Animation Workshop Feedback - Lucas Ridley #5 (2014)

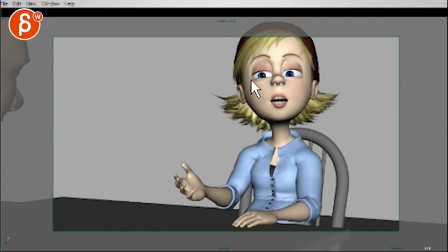It's off, because even though this feels closer to the corner, There's like there is an offset.
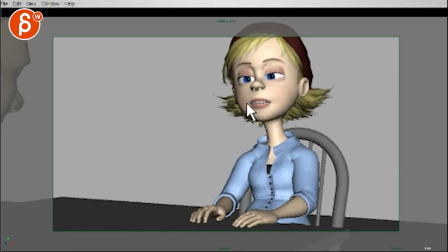And here she's almost... this feels better. Not that she's cross-eyed, but you're almost getting there.
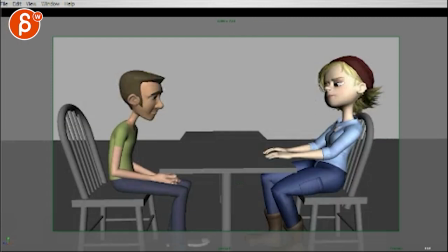It's so funny, I feel massively confused by your shot. This is almost too cross-eyed.
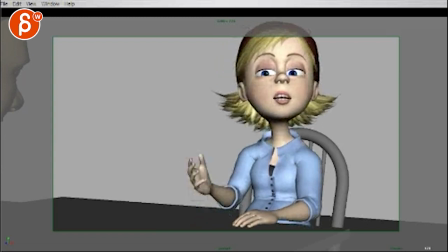And then you go out where you almost look at us.
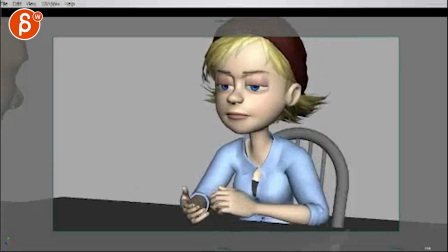And then you're getting into walleye territory.
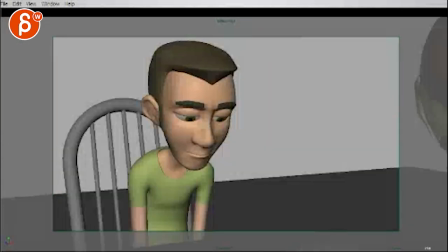that feels better and that's nice at the end this
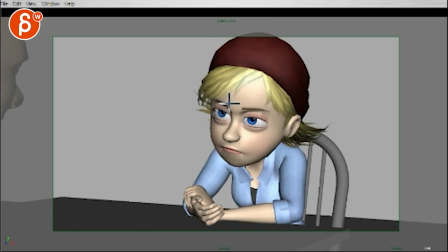feels nice to me but I would probably bring the brow just a bit higher not that you have to go into this my eyebrow race thing but just a bit more so really gives it that feeling of opening up like this and you know maybe one lid but a bit a bit higher just a tiny bit
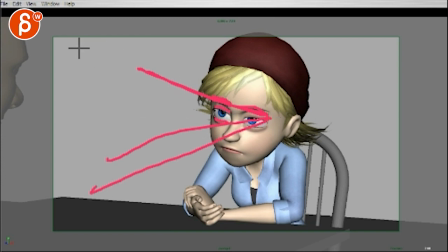you give this visual feeling of opening up to this to that corner
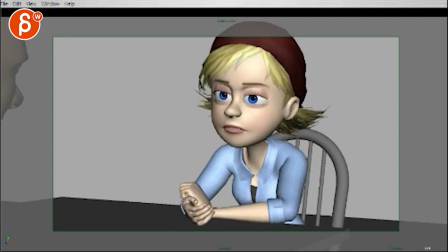this feels better versus
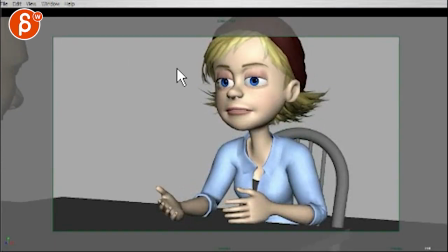that that feels like weirdly walleye defaulty I don't know, so confused by this shot this is the weirdest most confused critique I've ever given it's like that visually gives me this weird creepy doll like walleye thing,
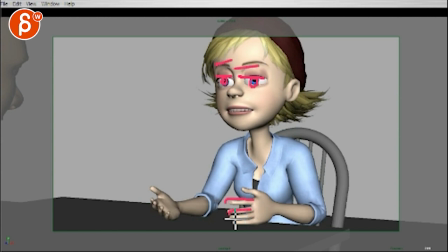a bit too default with the default fingers in the default fingers. It's just this weird, non-posed moment versus that.
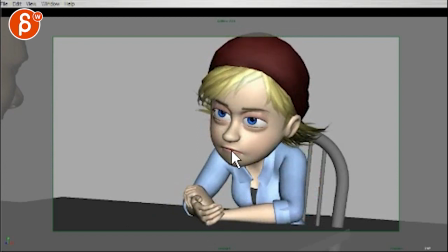You know, where that feels like there's something to do, the mouth shape is different. That brings down that thumb a bit over, it's not so flat, just a bit more over to create that type of shape there.
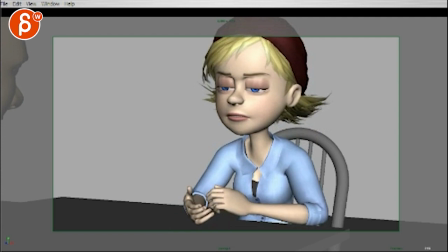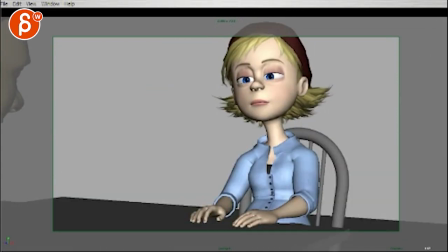Yeah, I think overall, like the body and the head and stuff, in terms of the accents and everything, all that is fine. What I'm just focusing on are her hand animation and the fingers.
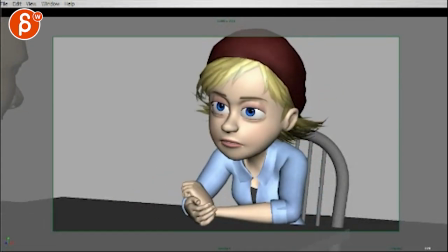And then her eyes.
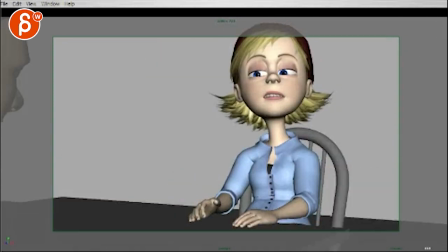That is fine. From here on, that is fine. I don't know if any of this made sense.
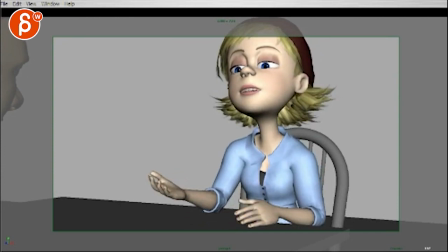I don't know if I'm totally confusing you.
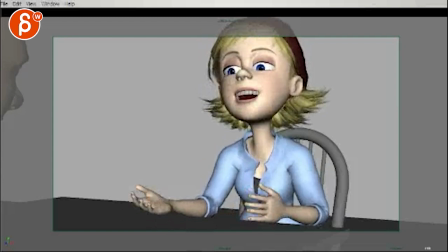This is probably the So the most troublesome part is from here on, what is this, 200,
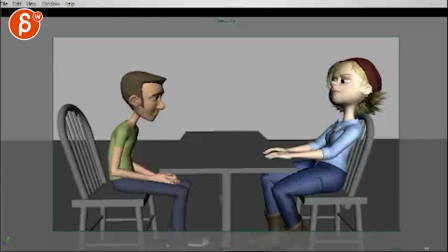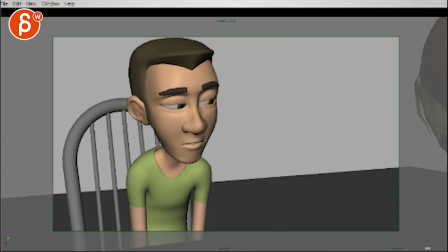undo, so from 200 on,
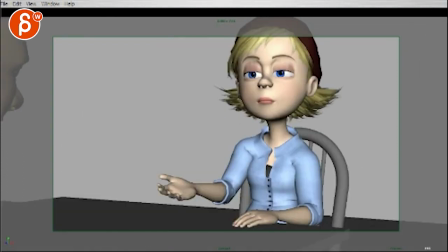probably tilt the blink to 16, yeah, but then it's fine, it's just that moment here,
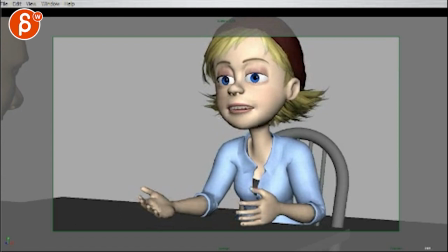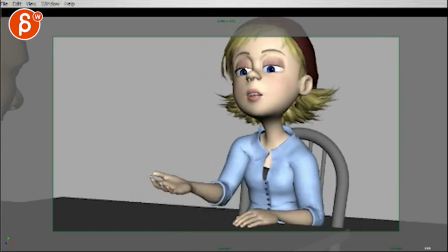for some reason I see like one of those rubber hose Disney Mickey Mouse animation in there, This is one moment,
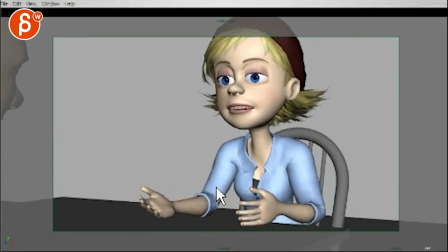I wish I could just find this and show you that and you would understand my creepiness. So I was black and white rubber hose creatures with those eyes. So weird. That makes no sense whatsoever by the way, you could send me the Maya file and I could just play around a little bit instead of giving you the absolutely most non-precise critique in history.
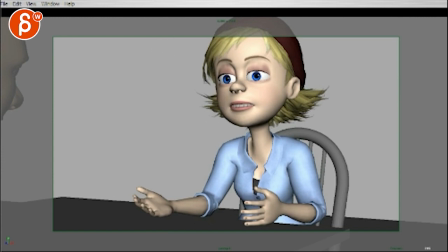That could be something. But this is probably the worst offending frame. It feels like she's totally spaced out, glassy-eyed, I don't know what's going on, fingers default, fingers default, you know, where it's like a robot malfunction just at this point.